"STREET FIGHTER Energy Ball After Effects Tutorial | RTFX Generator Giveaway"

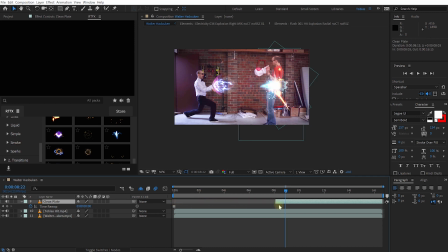So I'm going to trim this clean plate layer in to start at that point, enable the visibility. And it's still hiding everything, which is not what we want. We actually want this to hide only me. And what we also don't want, we actually want to leave this plastic bag floating.
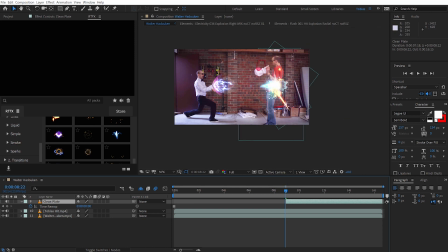So I just want to erase myself from this clip, from this point forward, and leave this plastic bag kind of floating in the air, because it'll give more, it just adds to the illusion of me disappearing and me having been in that shot.
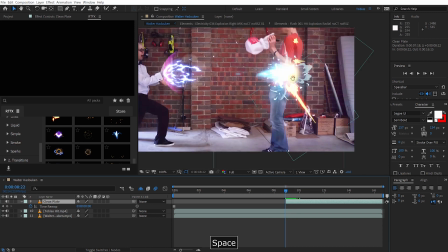So for that, what we're going to do is from this point forward, let's just add and animate a mask around me.
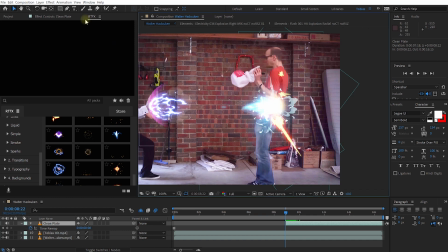So the clean plate really just affects me. It just covers me up from this point forward. Let's grab the pen tool with the clean plate layer selected. From the point where the impact is happening, let's draw a mask kind of just around. I want to erase my hand as well. Kind of come down, and my feet or my shoes as well.
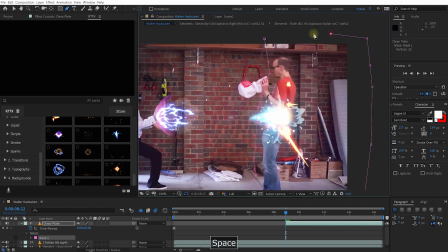Come all the way around to the right hand side. Just like that. Let's enable the visibility on the clean plate, and you can see it's just erasing me from the shot. Let's expand the mask properties, give it a little bit of feathering, because otherwise you can see that edge a fair bit,
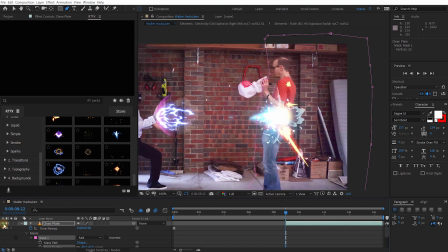and you will still see a little bit of a color shift, but because this big explosion effect is going to happen right in the middle, that's where the viewers will look and they won't really notice too much. We just adjust this mask here because I don't want my fingers to be in the shot anymore.
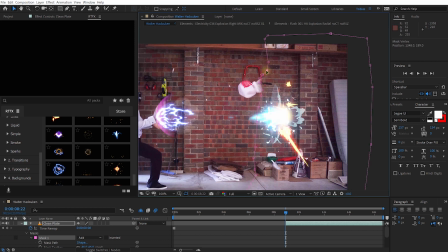And this can be a little bit unclean. Again, nobody is going to notice. In visual effects, you can often fudge a few things as long as there's something really big and important happening that everyone is looking at.
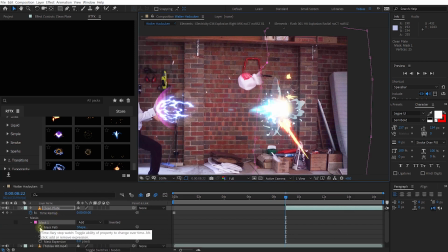Then, let me just make the timeline a little bit bigger. Click on the stopwatch icon next to the mask path for this mask so we can enable keyframes and animate it.
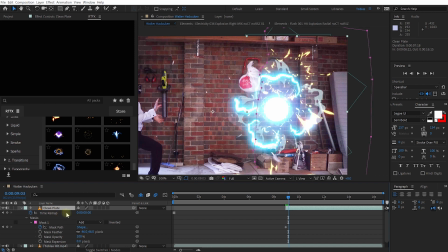And let's just start moving forward a little bit. What I might do is I might actually lower the opacity temporarily just a little bit so I can actually see what is going on.
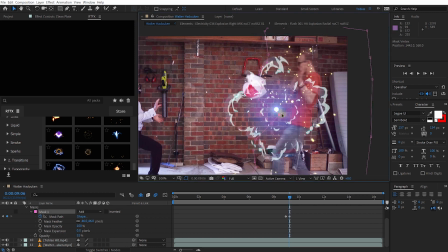And I just want to move forward a little bit and then animate this mask to kind of pull in as I'm pulling away. I don't want the plastic bag to be masked out anymore, so I'm going to animate this to kind of, I want to raise my hand still,
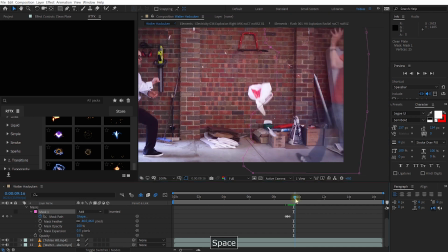but then I want the mask to kind of pull in. And now at this point here, I also need to make sure that I don't cover up the plastic bag. So I'm going to pull this mask in. So you can see the mask is essentially just erasing me.
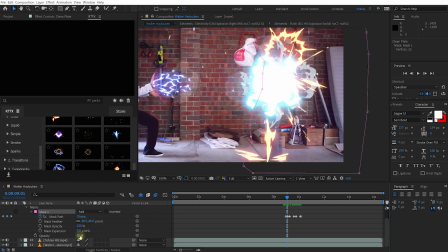It's just kind of cutting me out of that clip. Let's increase the opacity for the clean plate again, so I can literally get fully erased.
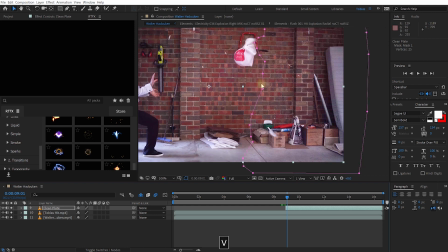Maybe I'll solo these three layers again, so we're hiding all of the visual effects, just to check out what that looks like.
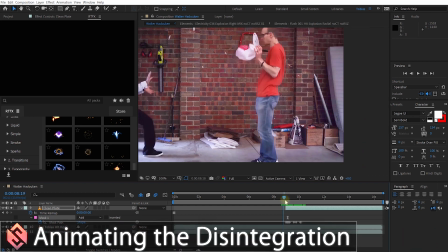Yep, so that's kind of the effect. Now, the only other thing is that right now I'm disappearing in one go.
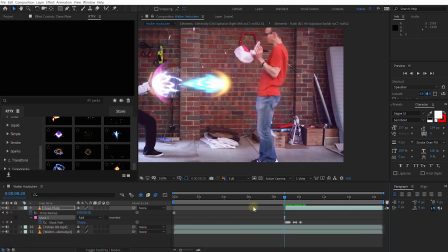So if I unsolo my layers, you can see that the moment that Hadouken hits me, I'm disintegrated fully already, and I kind of want that disintegration to happen from the center outwards.
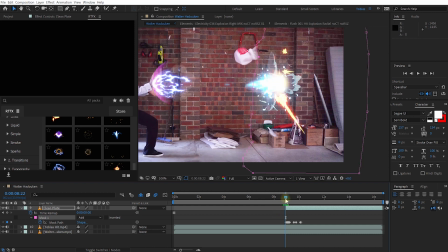And there are many different ways to do this. You can add another mask and animate that to sweep out, but again, we can use one of the cool elements from the RTFX Generator. So let's come to the point of impact. Again, let me solo my 3 layers, and I'm just clicking and dragging down.
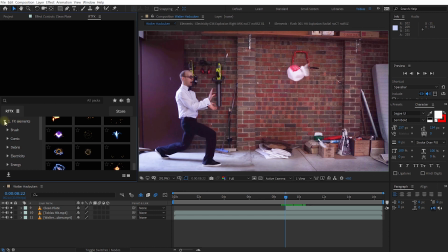Let's come into the RTFX Generator, collapse the FX elements, open up the transitions,
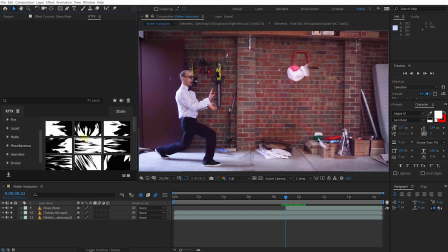come down, let's select matte, and in here you have all of these cool matte transitions.
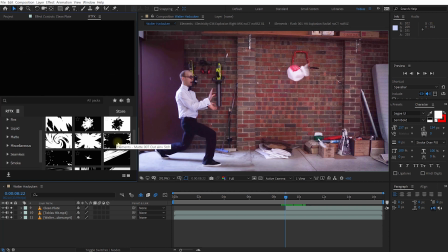It's just black and white. Oh, this one looks kind of cool. Maybe I'll go with this one actually. And again, just double click to add it into our composition. And you'll notice that you can't actually see the matte, and the matte layers itself is actually invisible because by adding this into our shot, because it is a matte, if I press F4 to reveal my blend modes, well, that didn't quite work.
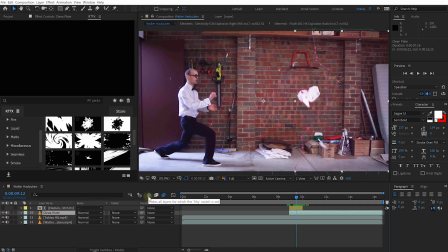So let's unsolo all of these layers, unhide our hidden layers as well, because yeah, it edited all the way on the top.
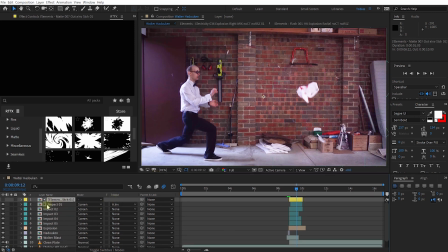So it actually changed the track matte on my top layer, this impact element, to alpha inverted. I'm going to change that to no track matte. Grab this matte. I'm also going to rename it to matte, drag that down onto my clean plate because I want this matte here.
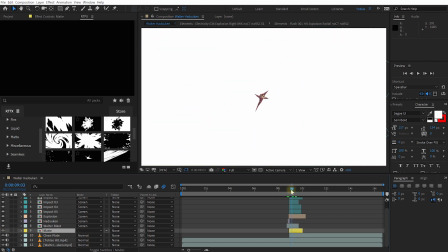Let's enable the visibility. I want this white matte to control where my layer disappears, where Tobias disappears.
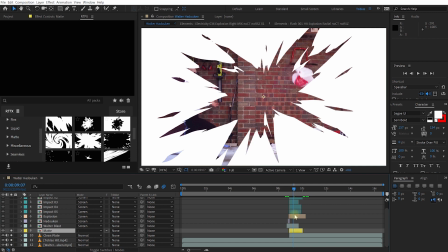For that, again, let's just solo all of these layers, so that's all we'll see. I'm going to grab this matte layer, drag it over to the right-hand side.
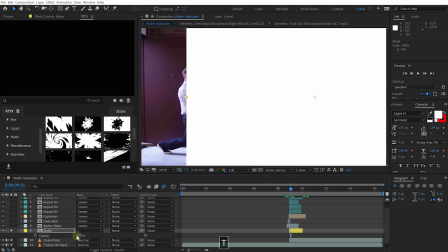Let's come to the beginning. Let me just lower the opacity temporarily so we can see what's going on.
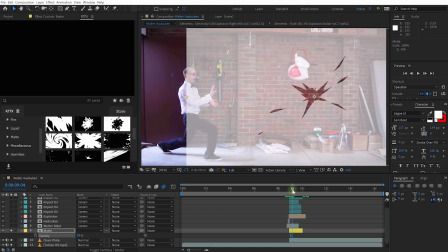So, okay, so there the matte is kicking in. I want this point in time to kind of start the disintegration. So I'm going to zoom in at that point with the matte layer selected, press Alt and left square bracket to trim that in.
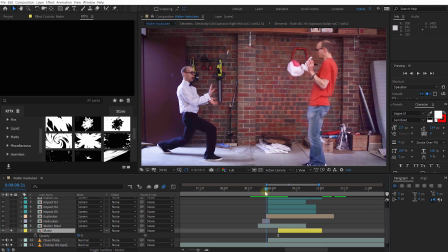I'm going to bring that forward to the point where the impact happens, which is right here. Bring that over to the left-hand side.
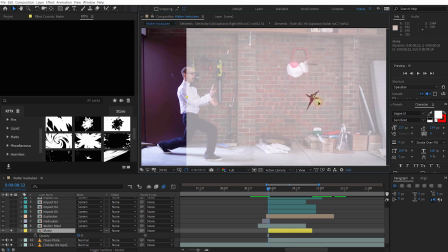So this is kind of where this matte layer now kicks in. Let me move this over to the right-hand side a little bit, because that's kind of where my gut is, right?
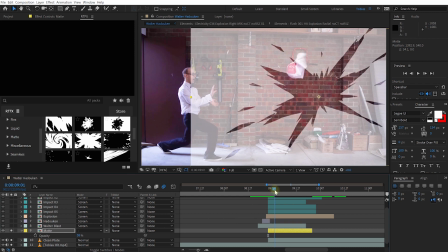This is where the impact, and then this shape, this outward moving shape, is going to be what erases me.
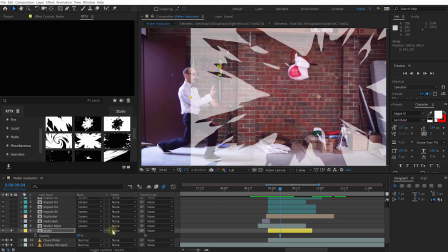So that actually looks quite good. Let's bring the opacity back to 100.
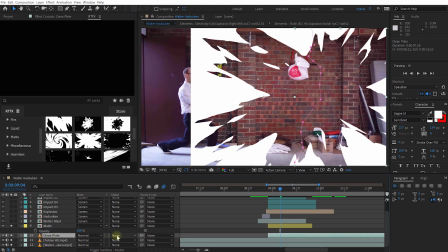And now on this clean plate layer, let's change the track matte from none over to alpha inverted.
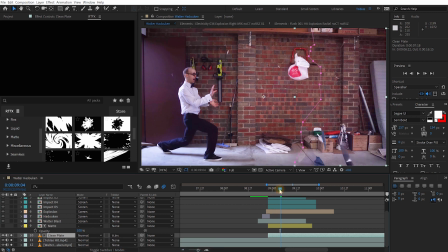If you now rewind, what's going to happen is that essentially this layer is going to disintegrate in the shape of this track matte. So you can see this being eaten away from the center out. And while it's not perfect, it's a much nicer effect.
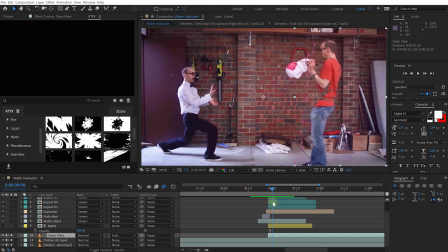It looks a little bit more like I'm disintegrating from where that Hadouken hits me, and it's going to align a lot better with all of the explosion elements as well. The other thing I might do is on this matte, press U to reveal all of the keyframes. And you can see this is the start and the end of this animation.
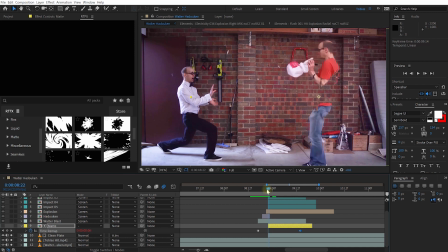I'm going to bring the end in a little bit. I kind of want this disintegration to happen a little bit quicker, maybe within like 3 or 4 frames.
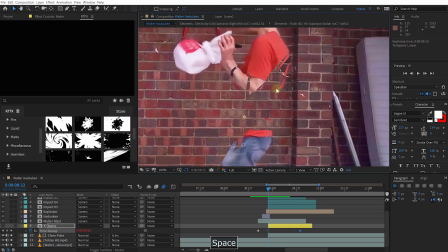I kind of want to be disintegrated. Also, it's pretty sharp, like the edges of this animation of this track matte are pretty sharp.
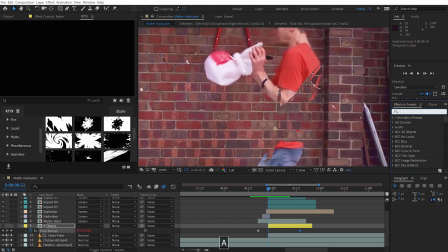So let's come to the Effects and Presets panel. Let's search for the Fast Box Blur effect. Grab that and drop that onto the matte layer.
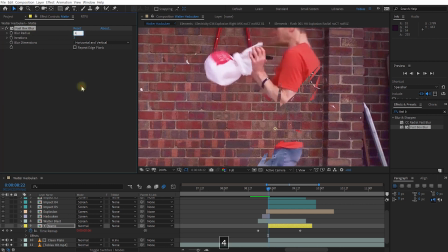In the effect controls, I'm going to bring the blur radius up to maybe 4, maybe down to 2.
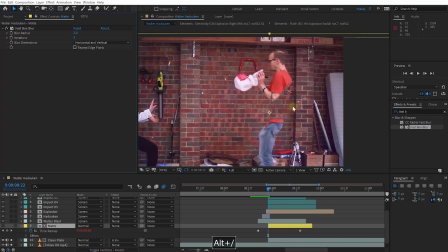Just add a little bit of blurriness so it's a little bit softer. Let's rewind and play this back.
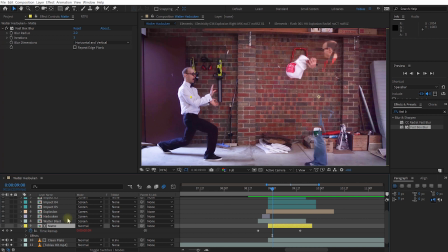Cool. Can you see how the clean plate essentially gets revealed by this track matte that we added, which then kind of erases me from the shot? A little bit more like a disintegration. And now if we unsolo these layers, so we get all of our explosions, overlaying that again, you'll see this works a whole lot better.
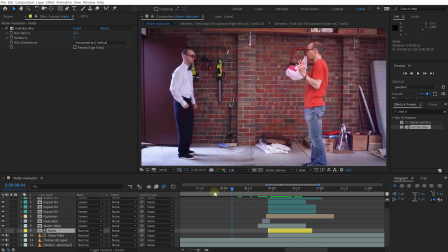You can see I'm being erased by this effect. So let's rewind, zoom out a little bit, and play this back.
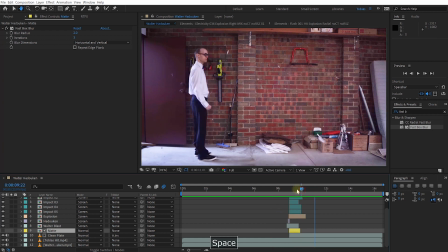Cool, and that is actually looking really nice.
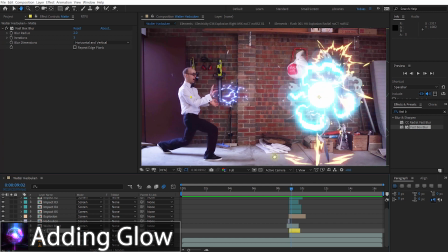Now, the next thing I personally like to do is add a little bit more glow, especially to this impact and all of these elements, just so it feels a bit more impactful.
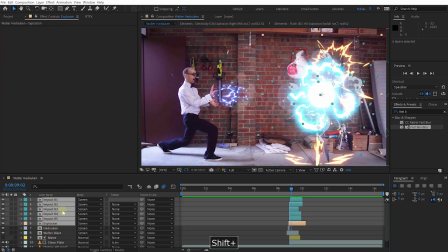For that, I'm going to select the explosion and all of the impact elements, Ctrl, Shift, and C to pre-compose that.
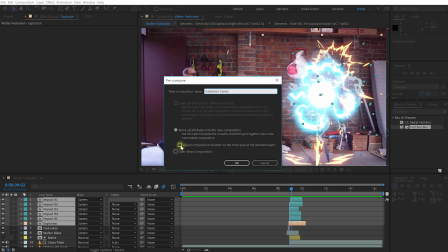Let's call this Explosion Comp. If you're on a later version of After Effects, I personally also like to select to adjust the composition duration, because it just looks a bit cleaner on my timeline.
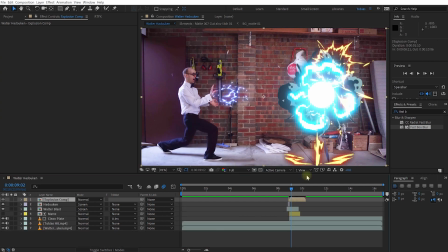Hit OK. So that's now all of my pre-composed elements. And you can see that the blend mode has changed back to normal. You can change the blend mode here. That will affect all of the elements in this composition, or press F4 to reveal your layer switches, then enable this little gear icon to collapse transformations.
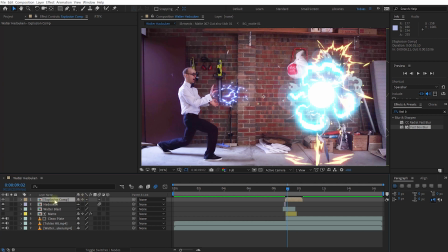And that's going to retain all of the blend modes of the layers within this composition. So there they are. It's looking nice again. Let's just add a glow effect to this. For that, in the Effects and Presets panel, let's simply search for a glow. Come to the bottom. I'm just going to use the very basic stylized glow. I've got some nicer effects, but this one will do.
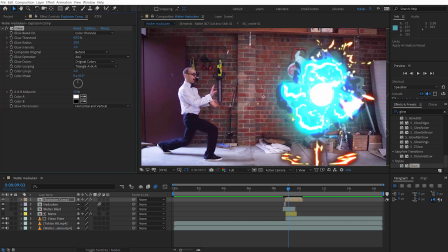Let's just apply that to the layer, and that looks a little bit funky. I'm actually going to change the blend mode of this layer from normal over to screen, because I want the glow itself to be screen blended as well.
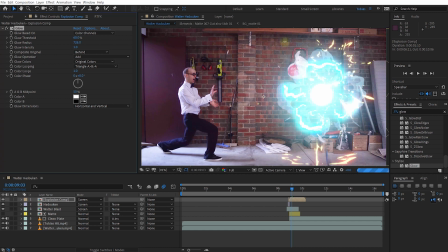Let's just check out the radius a fair bit. I kind of want a really wide glow. I'm also going to jack the threshold up because I just want the really colorful, the really intense parts to glow to maybe 95%. Radius probably around the 700 or 800. So this is just going to add like a really wide, intense glow to this effect.
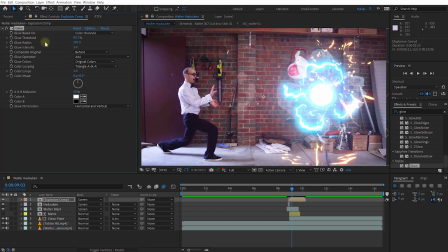It makes it seem like there's light in the garage. Obviously, it's not fully realistic. You can jack the intensity up a little bit as well. It just adds a little bit of intensity to the final effect. Let's rewind and play this back.
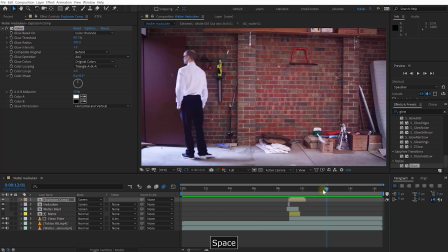Cool, that's looking pretty good.